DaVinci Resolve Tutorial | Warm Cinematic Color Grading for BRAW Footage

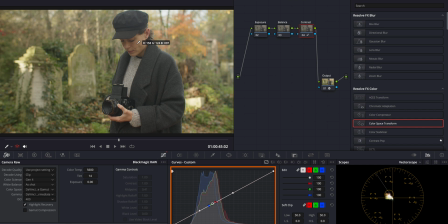4:04 This ensures that as we adjust our contrast, you know, the mid-gray around 18% remains unaffected and stable. Now we can tweak the blacks and whites. By adjusting these points, we can enhance the contrast,
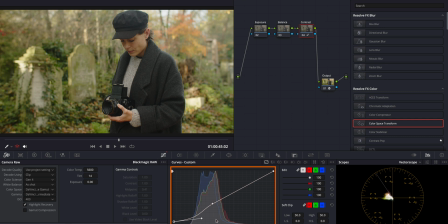4:20 giving our image more depth and definition without losing detail in the shadows or highlights. Next let's move on to the balance node. For this I'll be using the HDR global wheel in DaVinci Resolve.
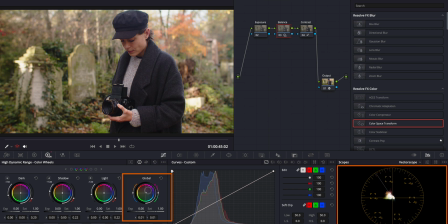4:34 As I make adjustments I keep my eyes on the vector scope on the right bottom corner to ensure our image is becoming color neutral. The goal here is to center the image on the vector scope which indicates a balanced neutral color here you can also fine tune the color balance using the tint and temperature
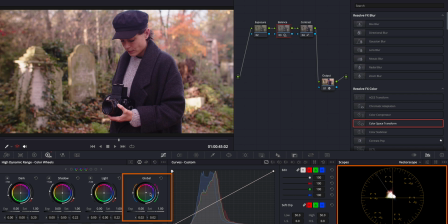4:53 sliders on the sides of the global wheel let's go ahead and decrease the magenta slightly to refine our color correction further all right i think this is a great start to our grading process
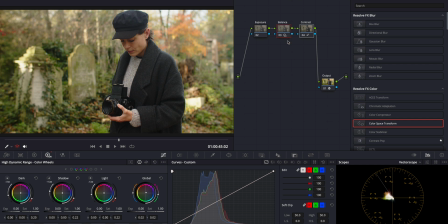5:07 creating a solid foundation for further enhancements lastly in our primary grading let's check the exposure of her skin. For this step we'll switch to the waveform monitor.
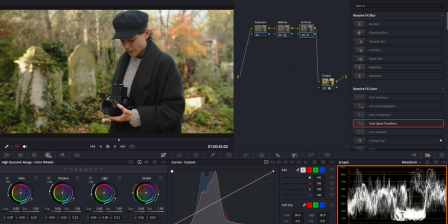5:17 This is a great tool to accurately assess exposure levels across the image, especially for critical elements like skin tones. Generally for daytime scenes, skin exposure should ideally sit around the 512 level on the waveform monitor. Let's check it using the qualifier tool.
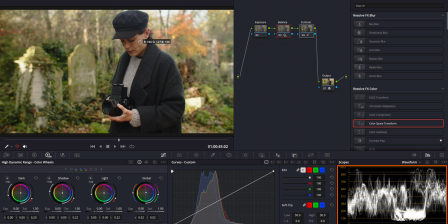5:39 Okay, I think it's at a good level so I'm not going to make any exposure adjustments. Alright, we're done with the primary rating. Now we can shift our focus to crafting our unique visual style. For this I'll be using the Dehancer Pro plugin which is renowned
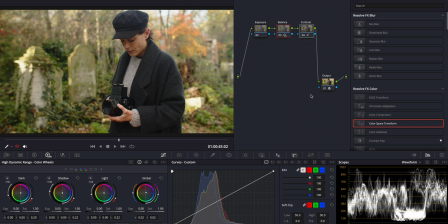5:56 for its exceptional ability to emulate analog film aesthetics seamlessly. Let's add it to our node 3 and tweak its default settings to achieve the best results.
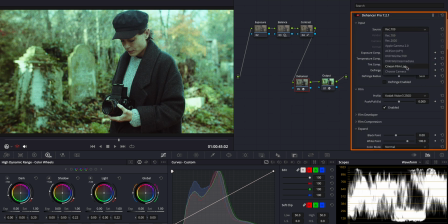6:08 this step is crucial in defining the distinctive visual character of our footage giving
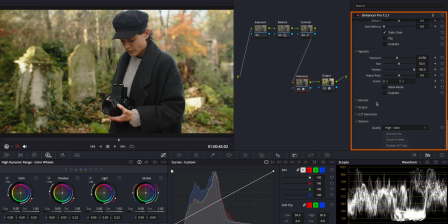6:13 it that cinematic depth and richness here what i appreciate most about
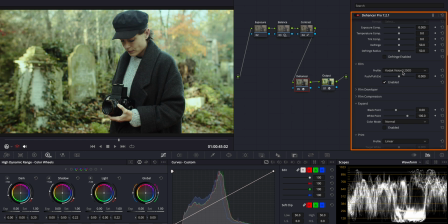6:19 the answer pro is its extensive range of film profiles which offer authentic film-like aesthetics straight out of the digital box for this particular clip i want to
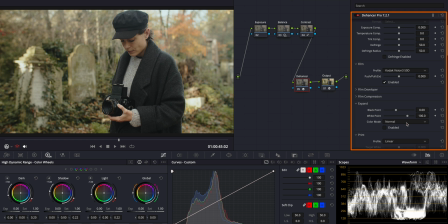6:30 utilize the codec vision 50d profile this profile is remarkable for its vibrant color rendition and fine-grained structure capturing the essence of a classic film look with remarkable accuracy.
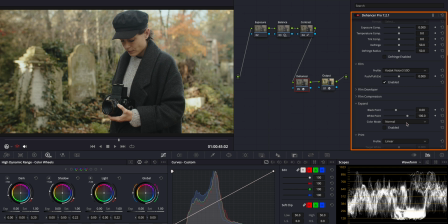6:44 Well, while these film profiles from Dehancer Pro can provide a stunning look, they tend to be quite strong right out of the box. I usually find it beneficial to dial back the output level a bit to ensure the effect complements rather than overwhelms our footage.
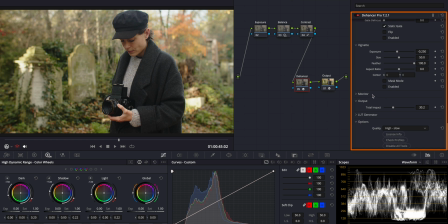7:02 Okay I think now the look is coming together more naturally. Here I also want to increase the temperature a little bit as I want this to be a warm look. Looking good. Here I will also enable the film developer and film compression tools which
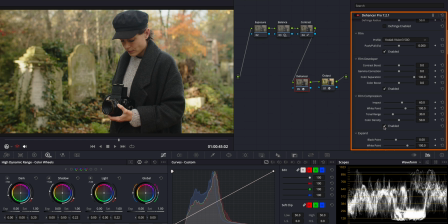7:20 I think are great for adjusting the contrast and dynamic range of the image simulating how different development processes and film stocks respond to light and here comes the best part the color head sliders this is where I'll make precise color adjustments to achieve the warm look I'm aiming for
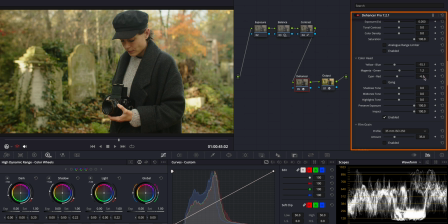7:40 perfect finally let's add some halation and bloom for a more cinematic look now I want to further enhance this look using DaVinci Resolve's
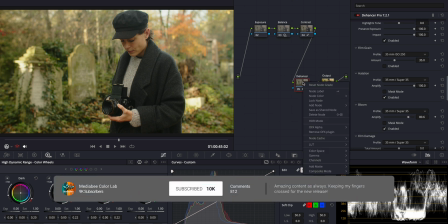7:51 film look creator let's add it here into another parallel note.
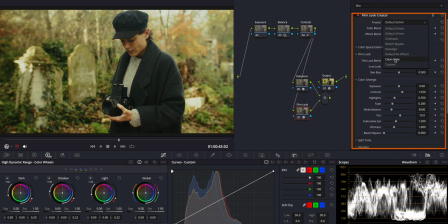7:58 I think one of the standard tools here is the bleach bypass effect. This effect will complement our look perfectly by adding a stark vivid contrast while retaining some warmth in the highlights.